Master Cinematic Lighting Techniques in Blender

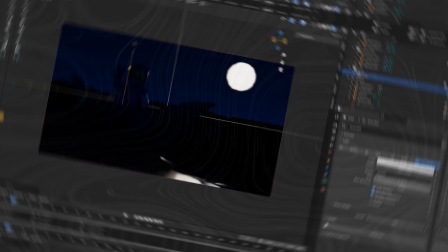[4:16]
Fill and Key Light What I want to do first is increase my directional lighting.
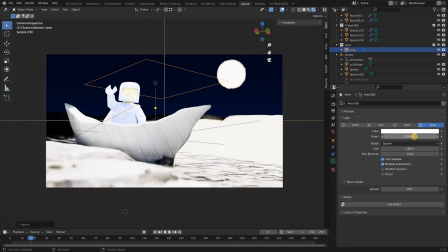[4:22]
I do this by adding in an area lamp and put it in the same direction as my moonlight.
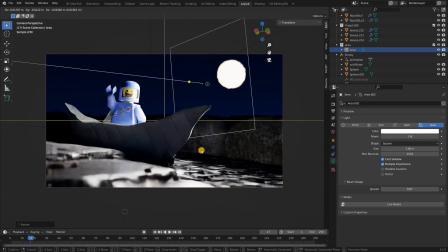[4:26]
By doing this I make it look like the moon is actually brighter than it is without increasing the light overall in my scene.
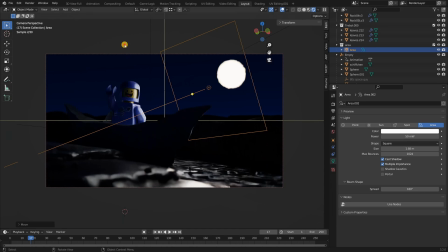[4:32]
By doing it more locally I have more control over my shadows and highlights. So if we give this a render and look at the before and after you will see a huge difference.
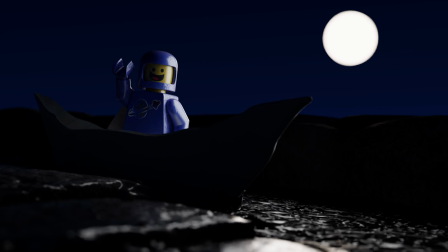[4:41]
And it still looks like all the light is coming from the moon which is great for now. A key light is the main source of light, and in this scene, this area lamp will be our key light.
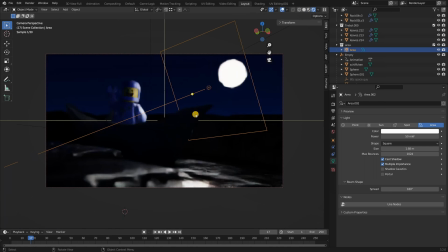[4:50]
The scene is starting to look great, but it's still way too dark, so we need a fill light. So I duplicate the area lamp and place it on top of my Lego man. I decrease the strength and remember to set the color to the same color as the ambient. This is very important, otherwise it would look like a different light source.
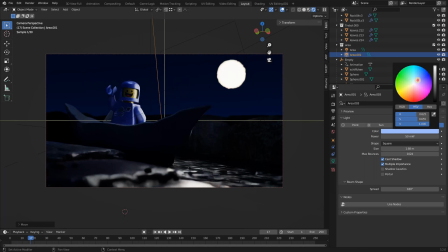[5:06]
And since my ambient color is coming from the sky, I know that the color should be blue. A fill light literally fills in the light. It helps to decrease the contrast between highlights and shadows, so we get a more even lit image.
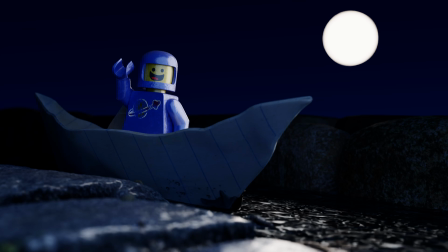[5:17]
Overall, it makes the image more readable. My fill light might just be too strong, but I think this is starting to look very good.
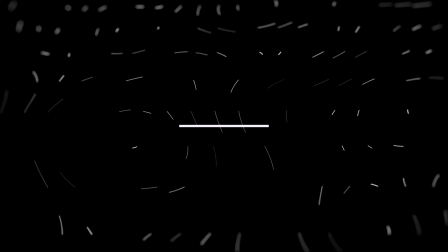[5:24]
Let's move on to step 3. Backlight and artistic choices.
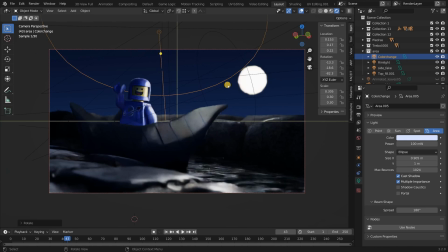[5:28]
The lighting is almost done, but I do want a backlight to make my character pop just a little bit more.
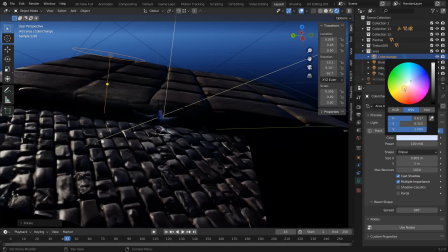[5:33]
I could make another light to represent the moon as a backlight. However, I want to introduce another color, so this is where you need to use your imagination.
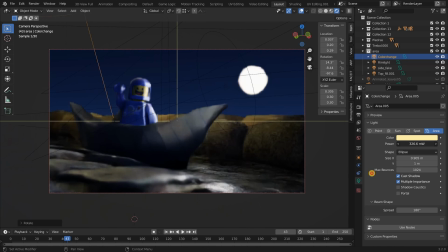[5:40]
Even though there is no street light in the scene, you could imagine that there could be a street light in the background. And therefore we can make it look like a street light is casting light down the street. And by changing the color to an orange-yellow tint, we are ready for our final render.
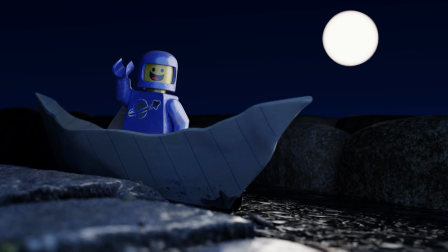[5:53]
With the small amount of time I've put into this image, I am really happy about the result.
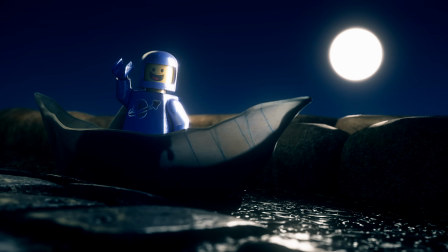[5:58]
And if we put on a suitable grade, this looks money. However, some of you might be thinking, this looks nothing like the image you showed us in the beginning.
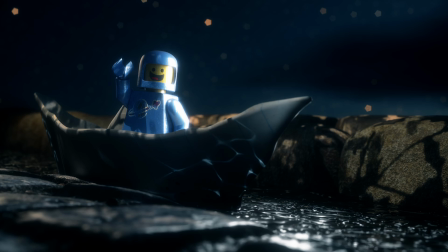[6:06]
And you're absolutely right. And this is because I used add-ons to create this image and I usually don't want to use add-ons in my tutorials This is because I think you can achieve all the same results just by spending more time But recently I have realized that time really is money And I only advertise
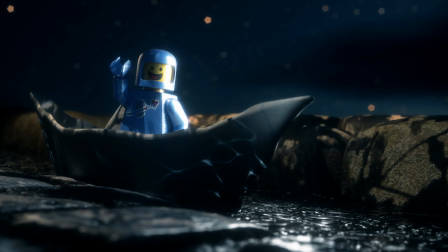[6:21]
these add-ons because they can save you a ton of time and create really high quality results So the next step I'm gonna show you how I use the add-ons
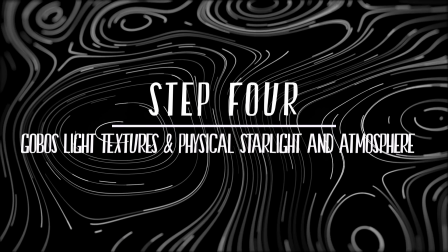[6:29]
to create the final result Step 4 gobo's light textures and physical style at an atmosphere gobo's light textures is a library of
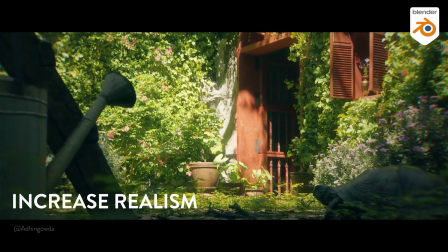[6:37]
textures to generate ultra realistic shadows in your scenes. Thanks to the asset manager it's easy to import your gobos into Blender with one click.
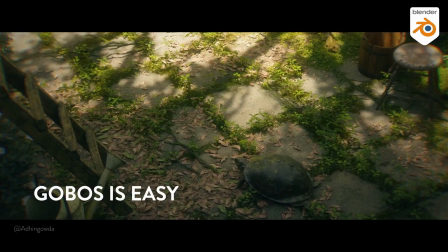[6:45]
It's a complete collection of HD ready textures for Blender and in total you will find 95 textures.
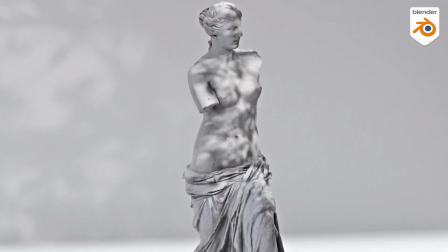[6:51]
I am personally a huge fan of the 13 animated gobos which create these animated shadows and of course it's 100% customizable.
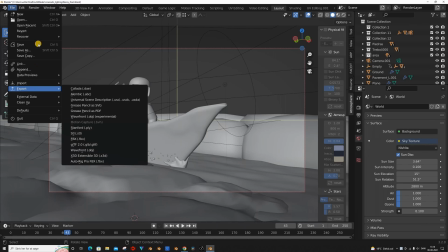[6:59]
Enough talk, let's see how I made my scene look better with gobos light textures.
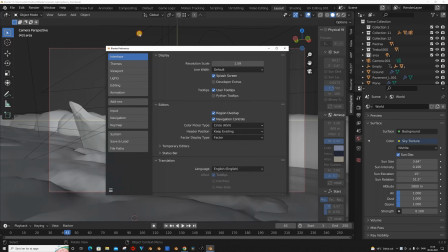[7:03]
So with any other add-on you go under preferences but this time you go under file path click on the little plus icon and then you locate the
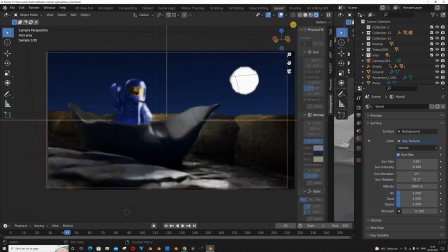[7:10]
gobo's light texture folder with that done you want to open a new window and change it from 3d view to the asset browser then you
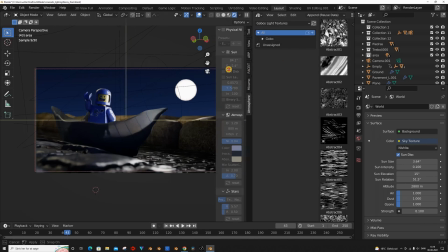[7:18]
want to change it from current file to gobo's light textures and then you're all set and as you can see we have nine categories we
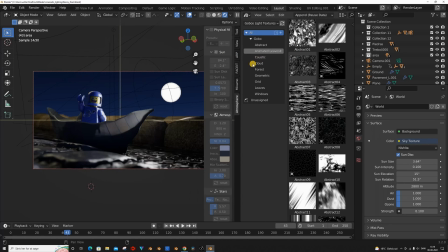[7:24]
have abstract animated leaves caustics clouds forest geometric grid leaves windows it's such a huge collection.
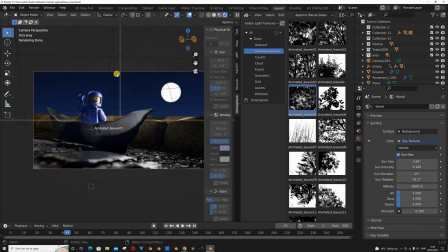[7:31]
For my scene, I used one of the leaf textures. I simmed the drag and dropped it into my scene and placed it how I like.
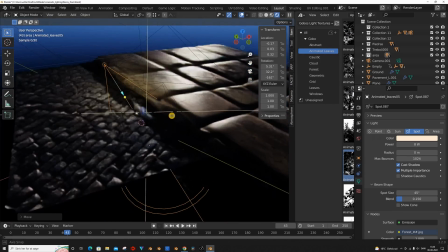[7:37]
What you're watching is almost real time. This literally took me two minutes to set up and the result is stunning.
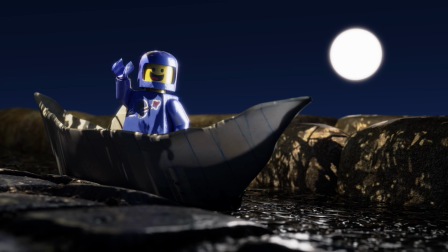[7:44]
If you can't tell, I am excited guys. I am super excited. The realism we get from one light is just amazing.
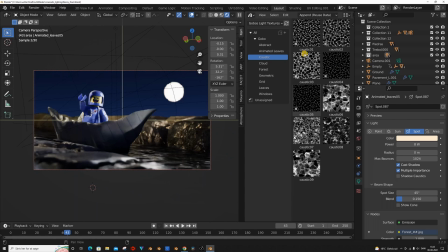[7:50]
The second light I added in was from the category caustics and I chose the water reflections.
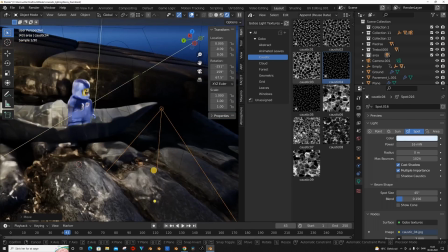[7:55]
I added this one in to make it looked like the water was reflecting up on the boat and on the character. This is just to add even more realism.
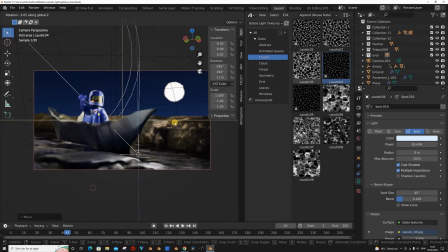[8:02]
Once again this took around 2 minutes and if you go under the shading tab you can even customize the texture.
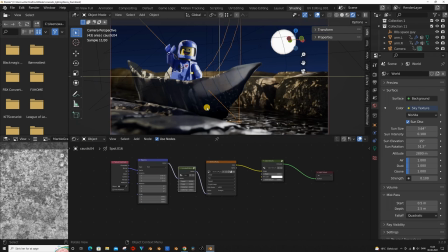[8:07]
As I said it's 100% customizable and I just changed the scale of a mapping node to make it fit my need.
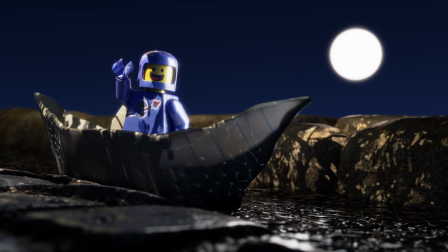[8:12]
I then duplicated the light and placed it on the other side of the boat and voila and that is how you increase the quality of your work with 100% in 5 minutes.